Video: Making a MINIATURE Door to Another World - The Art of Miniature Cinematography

You can have your modifiers, you can have your battery packs, you can have your power supplies all up front. You'll be able to go on a shoot on location really easily especially if you have some batteries to throw in. Now to quick just show you the different color ranges and things, this is all at one percent intensity, but you can tune to a color and then change the saturation as well. So if you think this is too harsh of a purple, you want to dial it back, you can dial the purple color back and it'll go all way down to white once you get to zero. There's a lot of features you can use with that and everything is available in the app to make it even easier.
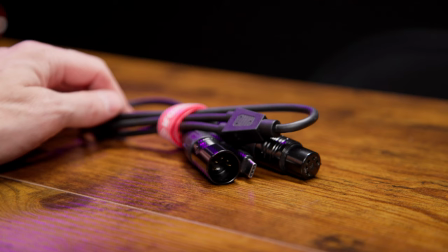They also sent me these USB-C to DMX cables which will allow me to control these lights over DMX and I'm very excited to do that in a future video. When I footage reached out to me I also asked if they could send me one of their awesome tripods specifically for my slider systems. You know my new Xebo system is a pretty heavy system and i've been using it on these nice motorized standing desks but sometimes i need to be a little more flexible and my tripods are just too little for it so they sent over this awesome t5 tripod set of legs these things are good for like 40 kilograms or something like that it's it's crazy and they have a quick bowl system that now allows you to just take the bowl out screw right onto something drop it in and quickly attach it and tighten it and go these things have been holding my Xebo like I'll show you a little later without a problem at all. My Xebo is a little longer track than the Rhino and so there's a tiny bit of flex when it gets to the either end but almost not noticeable on camera and honestly it's the most solid pair of legs that I've used especially anywhere near this price point. So if you're looking for a tripod as well something like this might be really great for these slider systems that are motorized and a little more heavy.
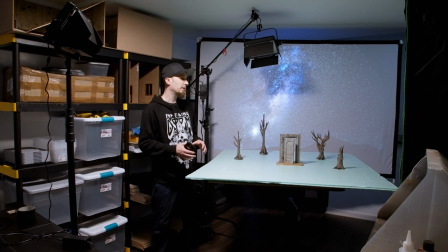All right guys so I've started to set up this little scene here.
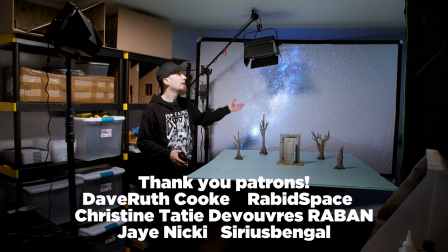Obviously I haven't put any sand down or anything but I put my projector screen up with a background and I've got the eye footage lights
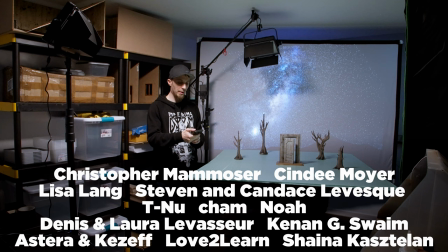on these two stands and one hiding behind the door and they all connect to their app so I can control them.
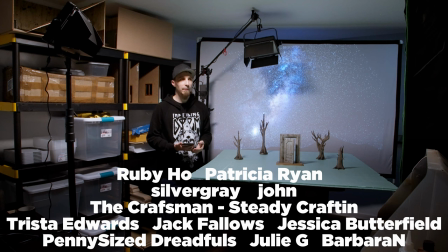So I can quickly just turn them on at the current settings, turn them off and I can demo them, change colors, all that kind of stuff.
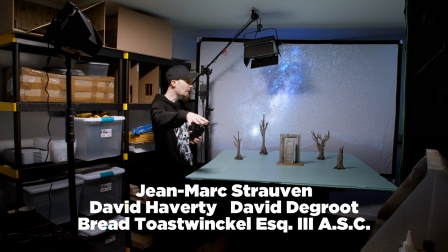So I'm just starting to piece together the scene.
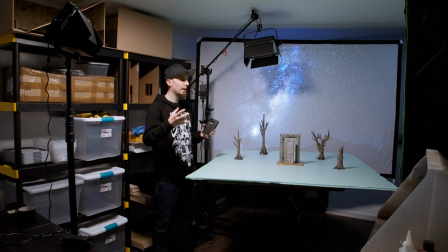I think I'm going to set up my camera real quick just to see what the point view of the camera is going to look like and
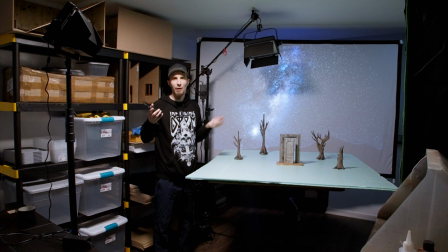really kind of dial in where I might want the lights and then I'll show you how I'm going to change you know the color intensity and dial
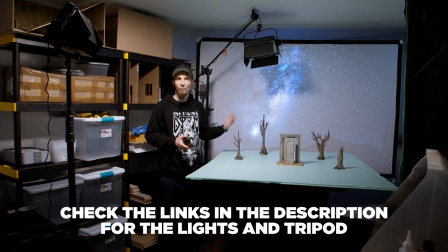them all in to get a really interesting scene. I'm going to use some smoke and haze as well and just play around with this background
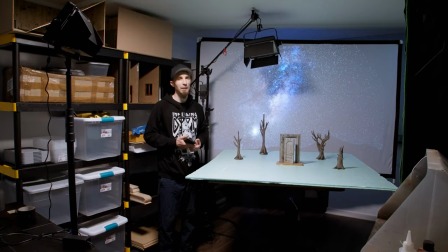with my projector to hopefully make it look like it's a much bigger scene than it actually is.
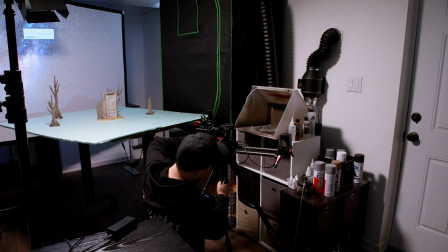So this is the T5 tripod that they sent me.
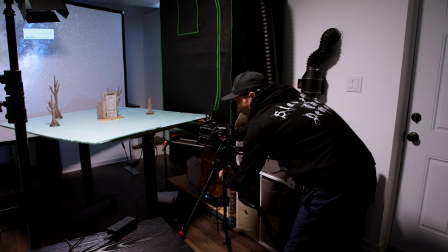Like I said I've been able to put my Exebo system on it which is pretty heavy and there's very very little flex.
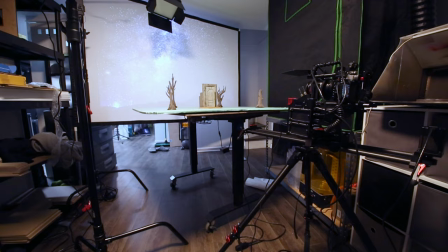It's just been a really solid set of tripod legs and so I used that to set up my Exebo and kind of getting a little closer than I normally could.
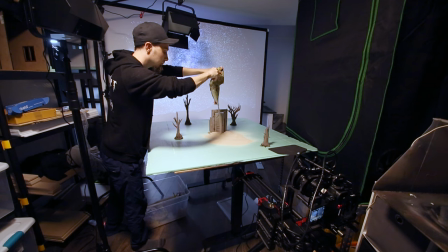Then I just started laying out a ton of this fine sand again just to cover all these areas.
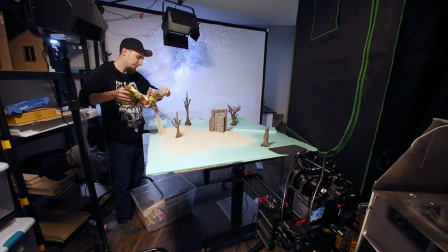I took some extra foam pieces to make a little bit more undulations of the sand,
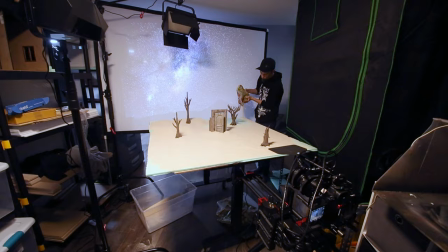a little more hills and I decided that I was going to try to make a little bit more of a texture walking
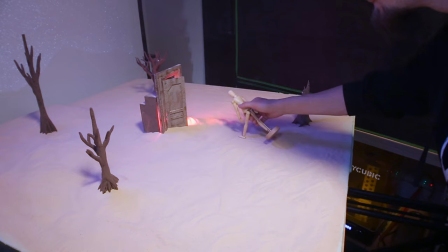up to the door and so I'm using this little art figure here to just put
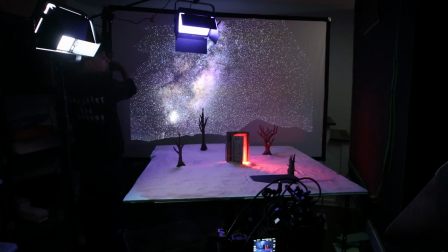in some little footsteps. It's a very subtle effect but I think it adds to it. And as you can see I'm using the two larger panel lights overhead.
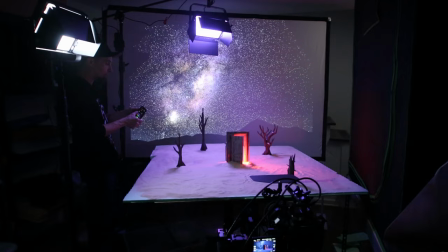One to have this really nice blue backlight, one to just kind of fill in some of the shadows in the front and then the handy light is inside that door.